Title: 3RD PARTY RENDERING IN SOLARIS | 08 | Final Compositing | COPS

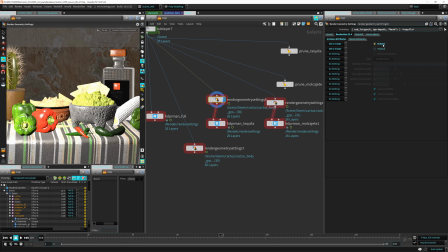4:08 So I just activated this RI math property, and then I just get this.
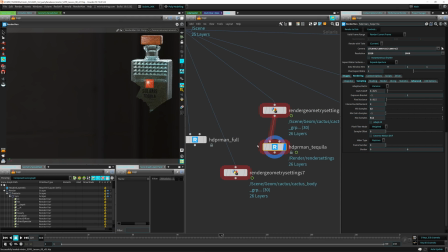4:16 If I can show you right here. So as you can see, it's just cutting the tequila bottle there, and it has all the other elements are being cut out of this. So I don't just have to drop it in the render, and it will be fine. Everything will be in the right place.
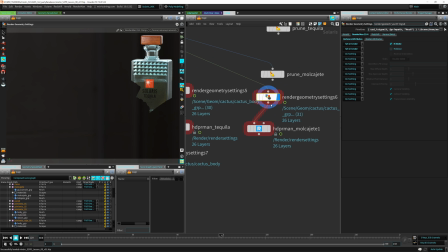4:36 Same thing I did for the molcajete here, which was a little bit different.
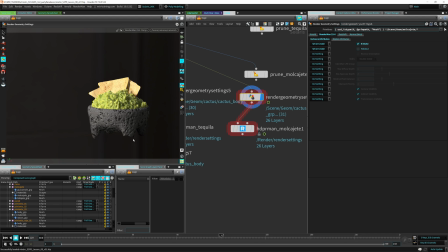4:41 The expression was a little bit different, but you can see that's how it looks, and it has the cuts of the geometry. Of course, it has all the lighting correctly and the reflections and everything. So that's why I did it all the way back here. So it actually does that. And then I just rendered those separately to a separate file.
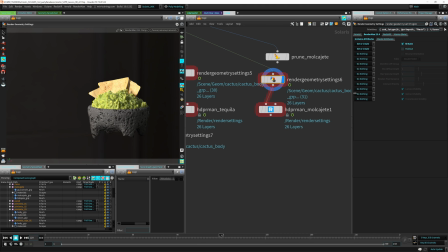4:58 The way I did that expression, it's similar, but
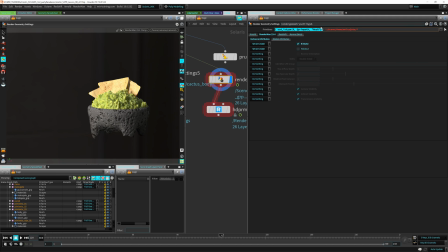5:02 I can see it here is the first part that just applies it to all meshes. Then I just did this path to the molcajete because that is actually several pieces. So it's composed of several pieces. Where are you, guy? Here, you can see it has 3 elements.
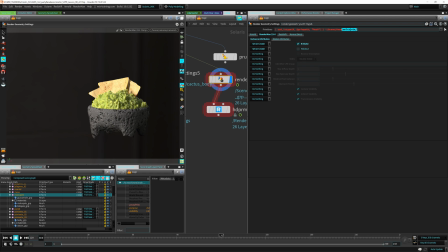5:22 So I'm actually saying every element under this path, ignore this setting too. So that's how I got it to just get this little math for this object here. And I think, did I also, no, that's it.
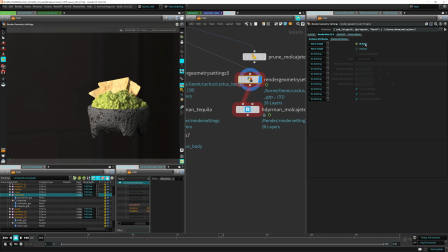5:39 I'm applying this setting to everything but this, and same for the tequila. So I just rendered those out, and that's how I got those images out of there.
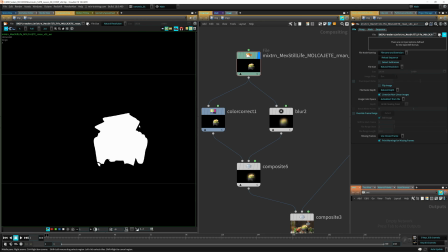5:51 So if we go back to the comp here, you can see that's, I just got that object because I liked how this object looked.
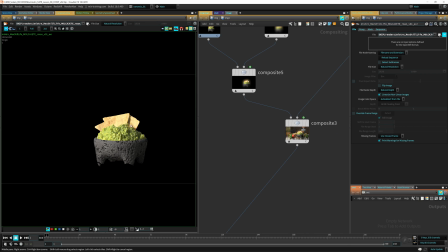5:58 So just to make it a little bit more exaggerated, I added a little bit of glow,
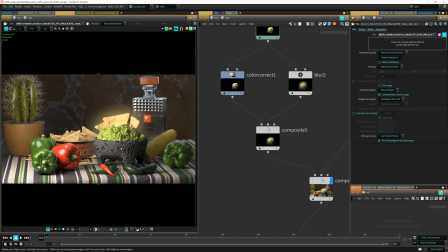6:03 which you can see it's really exaggerated here, but it gets tamed down during composition. So you can see this, if I go here and remove this foreground, you can see that is the mantra, or sorry, the karma molcajete, and this is the renderman one.
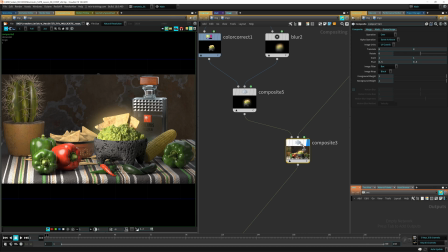6:23 So it's a slight change, but I really like that one, and I just really wanted to use that one.
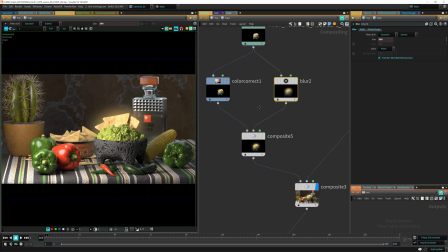6:31 So also for this glow, I just blur this image and composite
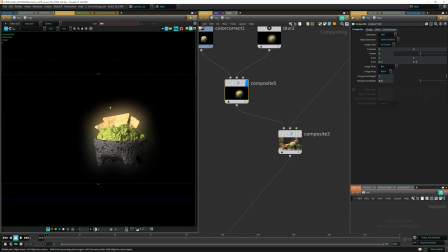6:37 the image back into it to just give it a little bit of glow.
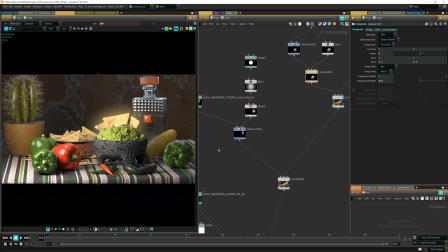6:41 As I said, it just gets less pronounced as we go along, so don't worry about that. It looks horrible right now.
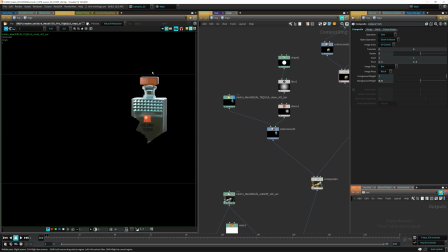6:50 Also, I have this element here, which I really love the glass here from RenderMan, so I wanted to use this one. Also, the wood on the cap looks pretty nice, so I have this, but I thought that this looks a little bit too dark,
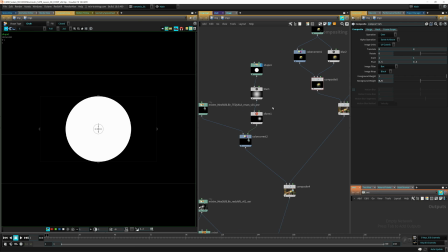7:06 so I added a simple shape to just blur it and move it in place,
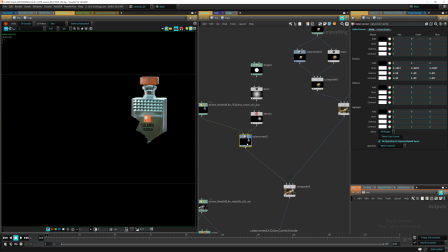7:13 and I just color corrected this area here. You can see this is the sorry, keep pressing the wrong button. You can see, just if I disable that, I'm just lighting this area with that mask, basically just adding a little bit of color correction there,
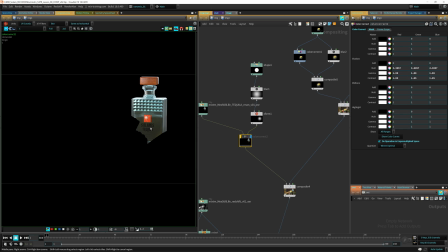7:31 so that is a little bit more light, because it was a little bit dark for my taste there.
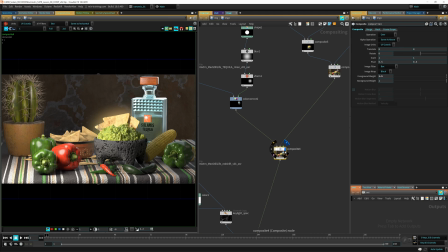7:38 So if you see this here, and then I added here to the comp here, I added to these.
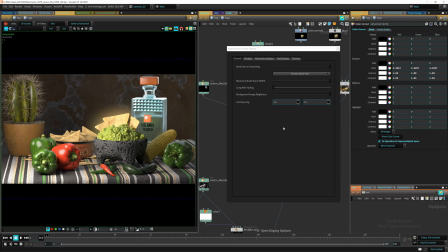7:45 If I disable this, you can see, oh, again, wrong key,
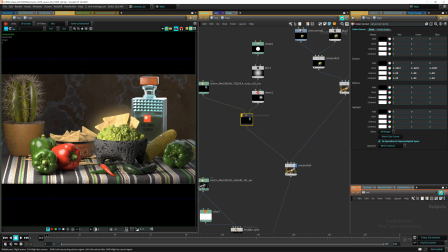7:49 trying to press B. You can see this is a little bit dark, so we have the Solaris tequila logo there. So I wanted to bring that up a little bit more, and you can see that looks pretty cool.
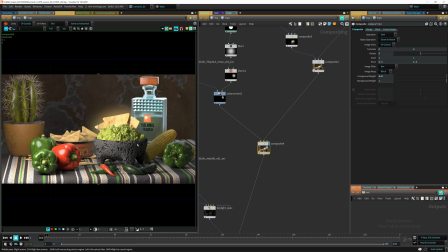8:01 And also we are actually blending here. We are actually adding the tequila here, and actually made it a little bit brighter.